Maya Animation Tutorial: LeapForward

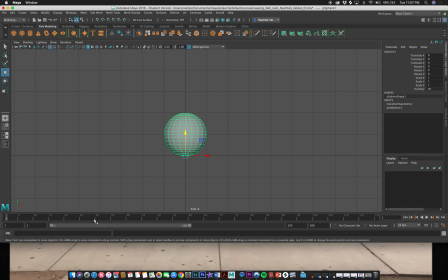The ball is doing absolutely nothing. So we're going to save that. And then we're going to skip a couple of frames. If you have a timeline like mine that's really stretched out that you can't individually select a frame, you can use this little bar on the bottom and
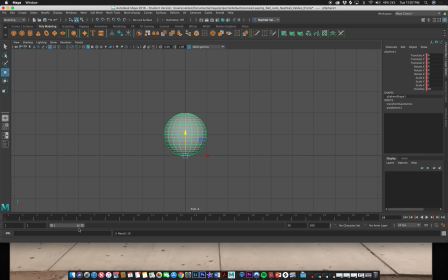condense your timeline so you can see each individual frame. We're going to work at 24 frames a second, so you don't have to go 30 frames to get from one frame to the next.
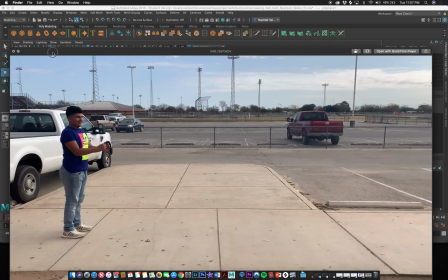So we're going to get Isaac, and we're going to see how long he takes.
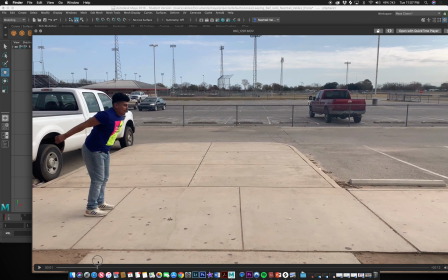So not very long, from point 1 to point 2 right here. Not very long.
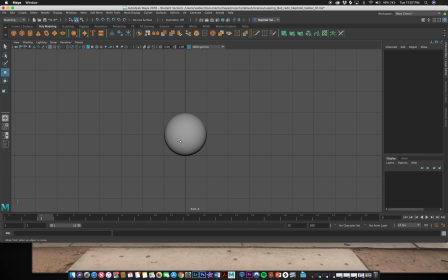Let's anticipate this being about 3 frames. There's no science to this. You just have to eyeball it. right? And he's also anticipating, so he's gonna squash a little bit. So we're squashing,
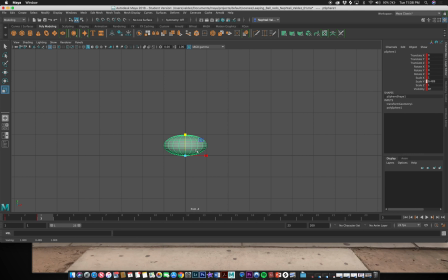and we're gonna lose volume here when we squash, so we need to regain that volume. This is part of the squash. He's not gonna get fat or anything. He's using the same amount of space that he's using before. Right? So I might need to squash him a little bit more.
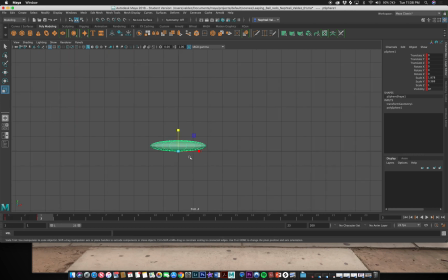Because we have a big anticipation here, that means he's gonna leap really, really far. So I'm gonna go to 6 frames. So 1, 2, 3, 4, 5, 6 frames over, and I'm gonna anticipate this arc looking like it's gonna go around here.
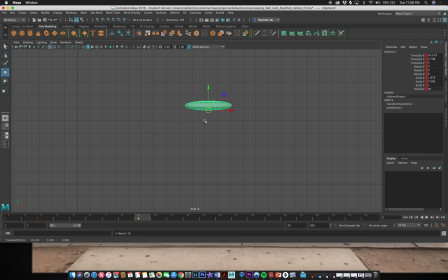So I'm gonna go ahead and save that right there.
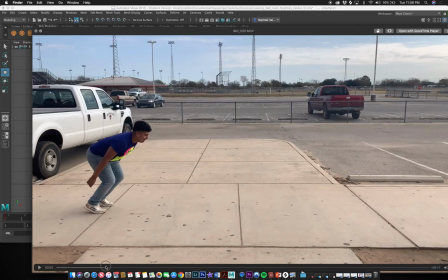And I also want to mimic how Isaac was almost standing up straight at this point in time.
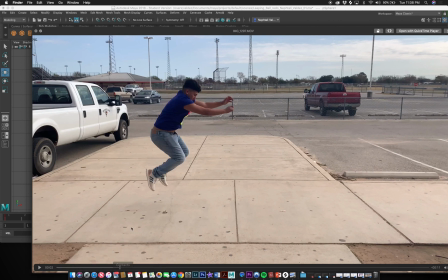Right? His rotation value, if you were to rotate him, it's practically a 0, right?
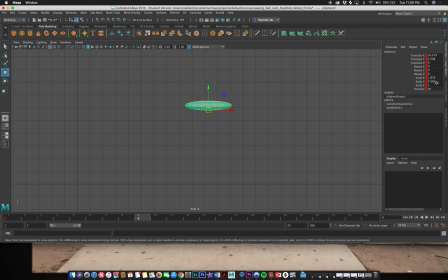With a slight tilt. So, and we also, he's not really doing any much squash. You can see his legs are bent, but that's because he doesn't want to touch the ground. So we're going to do this as a 1.
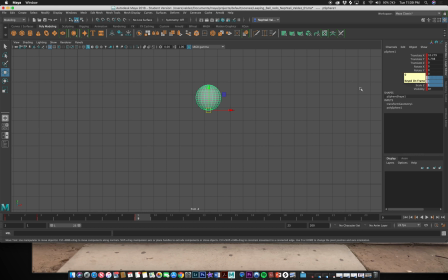And we want to keep those rotation values at 0 for later on. So we're going to save that. We're going to land a little bit short than what he did going up, because it takes a lot more energy to go up than it does to go down. By default, everything is falling, right?
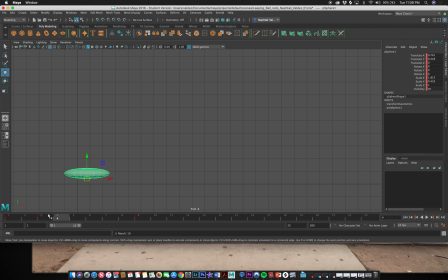So if whatever it is you're standing on is no longer there, you will just keep falling. So this took 1, 2, 3, 4, 5, 6 frames. So we're gonna do 4 to 5 frames. 1, 2, 3, 4, and I'm gonna do 5.
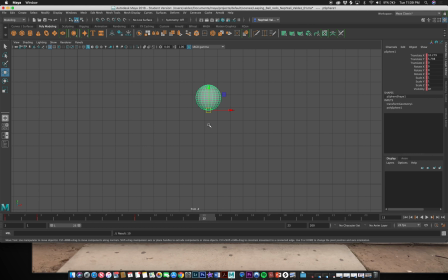I like them. You know what? Let's do 5. And then we're going to be this, and we're going to make this the bottom of our arc. We also want this to squash, because that energy's got to go somewhere. Right? So we're going to squash, and we're going to look back and make sure that's about the same size, the same amount of volume on there.
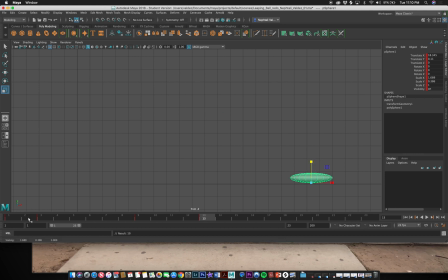Maybe just a tad bit more squash, and then that's it. Alright? Then we want to make sure he regains this. We're going to do what I call a jello move. So we're going to go ahead, and he's going to regain that, but he's going to regain that this small stretch, and then he's going to squash again,
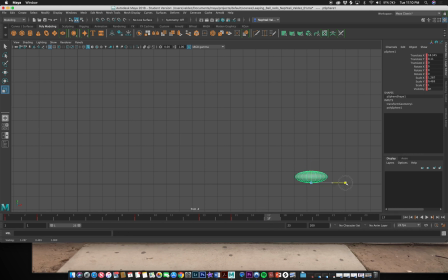and each squash and stretch gets less and less, and you want to ease out from that jello effect until he's almost not squashing or stretching. So by 23 he should be a solid 1, right?
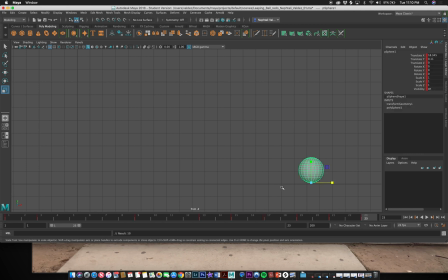And we're going to save that. Alright, so let's look at what we have now. Nice and lively. We still have a couple of problems that we need to address. Now we need to address the direction that the ball is facing.
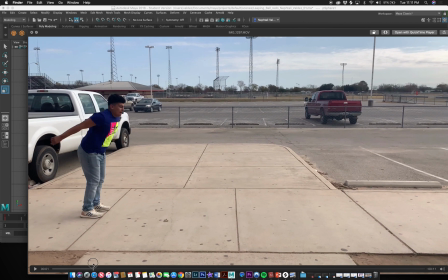Notice how our model Isaac here, he's anticipating the direction of where he's going to jump.
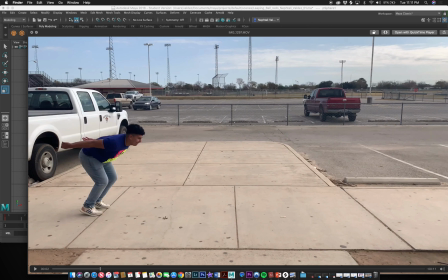Because he's pointing forward, we know he's not going to jump backwards.
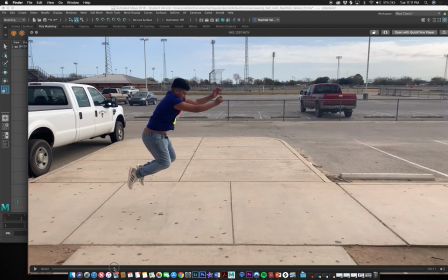He may jump backwards, but that's not what he does in this video. We know he's going to jump in this general direction, so he's pointing that way.
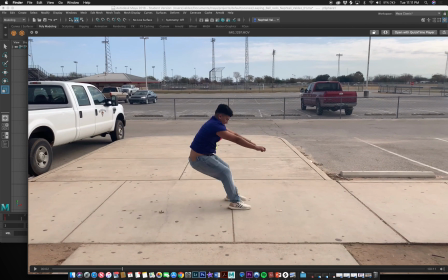When he lands, he's doing the opposite. Right? His body is kind of still in the direction from where he came from.
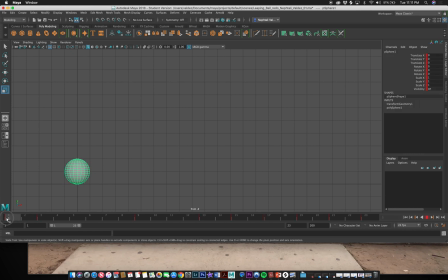Right? So we're going to do that with our ball. So not with our default pose, we're not going to do any rotation values, but in our anticipation pose, we're going to anticipate the direction that he's going to jump.
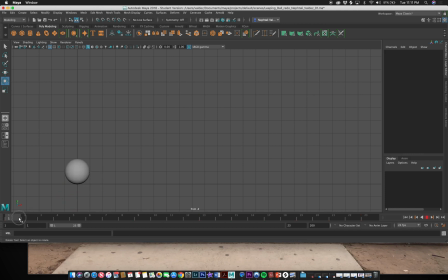So we're going to go ahead and save that in frame 3. And so we're going to look at that, right? And then he's going to fall, and when he falls in frame 13, we're going to point the ball in the general direction he came from, right?
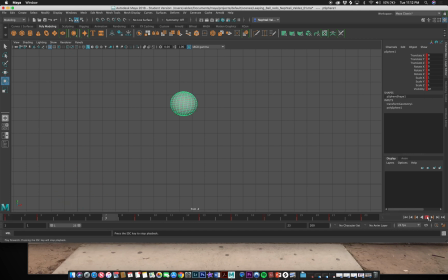And then he's going to regain that. So let's look at that. See how it kind of looks a little bit lively? And that's what we want to do. Now here's a couple of problems that I did see in our animations that we'll address.
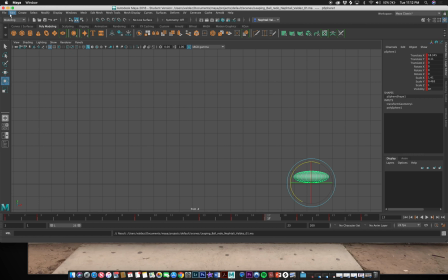So we're going to go ahead and save this, and we're going to look at some examples of things that we need to be careful when animating, and some rookie mistakes, which are okay because we barely started animating. If you're watching this tutorial, I assume you just started animating. So here are a couple of things.
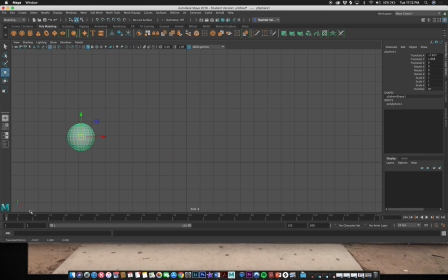We don't have to do anything special with this ball, but I do want to address some things I saw. So here's my frame 1, and I wanted to jump, and I'm going to go there, and I'm going to go to frame 2, right? Oops. I'm going to go to frame 2, and I'm going to save this, and then I'm going to go to frame 3, and I'm going to go to where the ball is going to land,
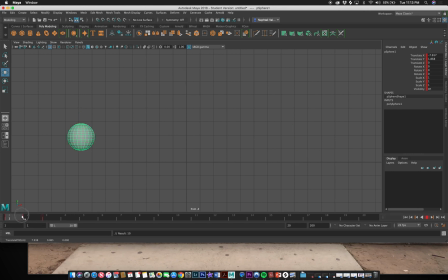right? What I saw was people doing this, right? And this is not a very good way to animate. Yes, you can animate this way, but because we are going 24 frames a second,
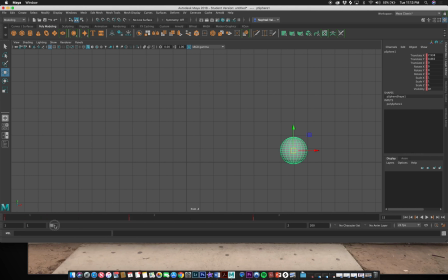the computer doesn't have any time to interpolate any of the frames in between frames 1, 2, and 3. And so literally we are looking this animation at 24 frames a second. So we are looking at these poses at a fraction of the second.
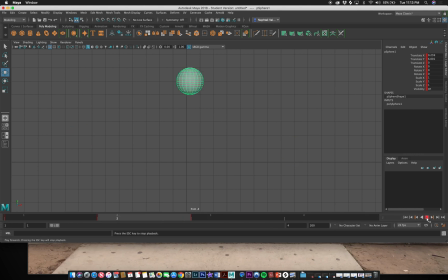So you'll often have these really weird jerky and strobing effects that happens whenever you animate in this mode, right? Don't do that. Spread out your keyframes, and if you want to have a bouncing ball, you can.
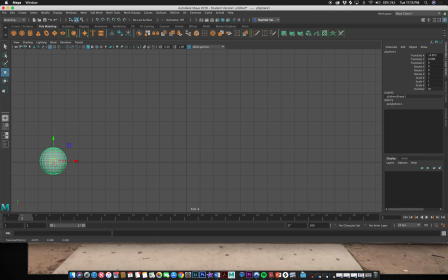Just animate them, spread them around, and anticipate how much time does each pose take, right? So it's going to take longer to go up than it will to go down.
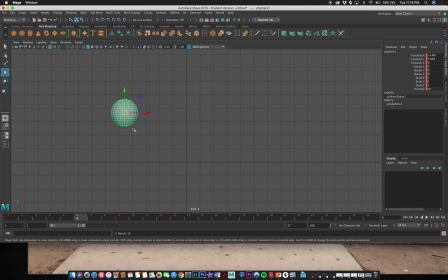You see this smooth animation? Also, the more keyframes there are in an animation, the more dirty animation you get, the more jerkier your animation is going to look like.
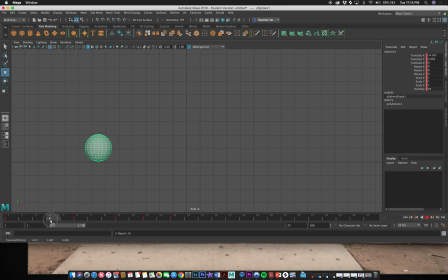It's not going to do the things you want it to do. It's going to look very, very inconsistent, especially the long animations. So what you want to do is keep your animations clean, and you want to keep as least amount of keyframes as possible, right?
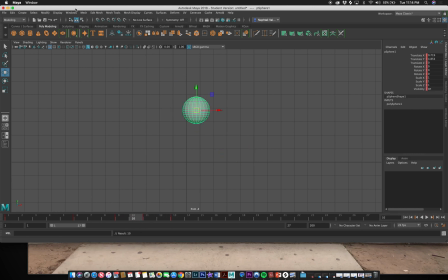We'll look at different things later on as your animation gets complicated to clean up your animation.
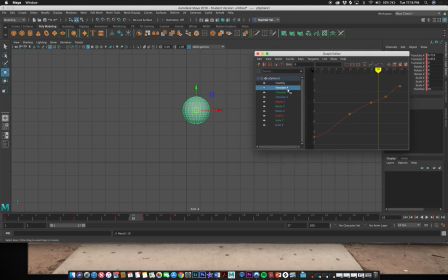But as an example, I can look at all the values that I've set inside my graph editor here, and I can clean up my animation and select separate controls to clean my animation based on what I wanted to do in three-dimensional space, right?
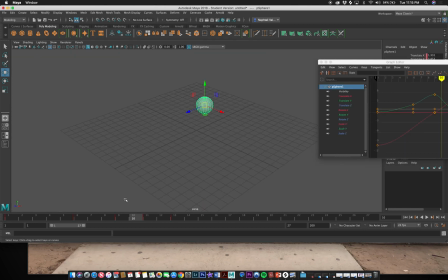But we're not at that point yet, and there's no need to be creating unnecessary keyframes.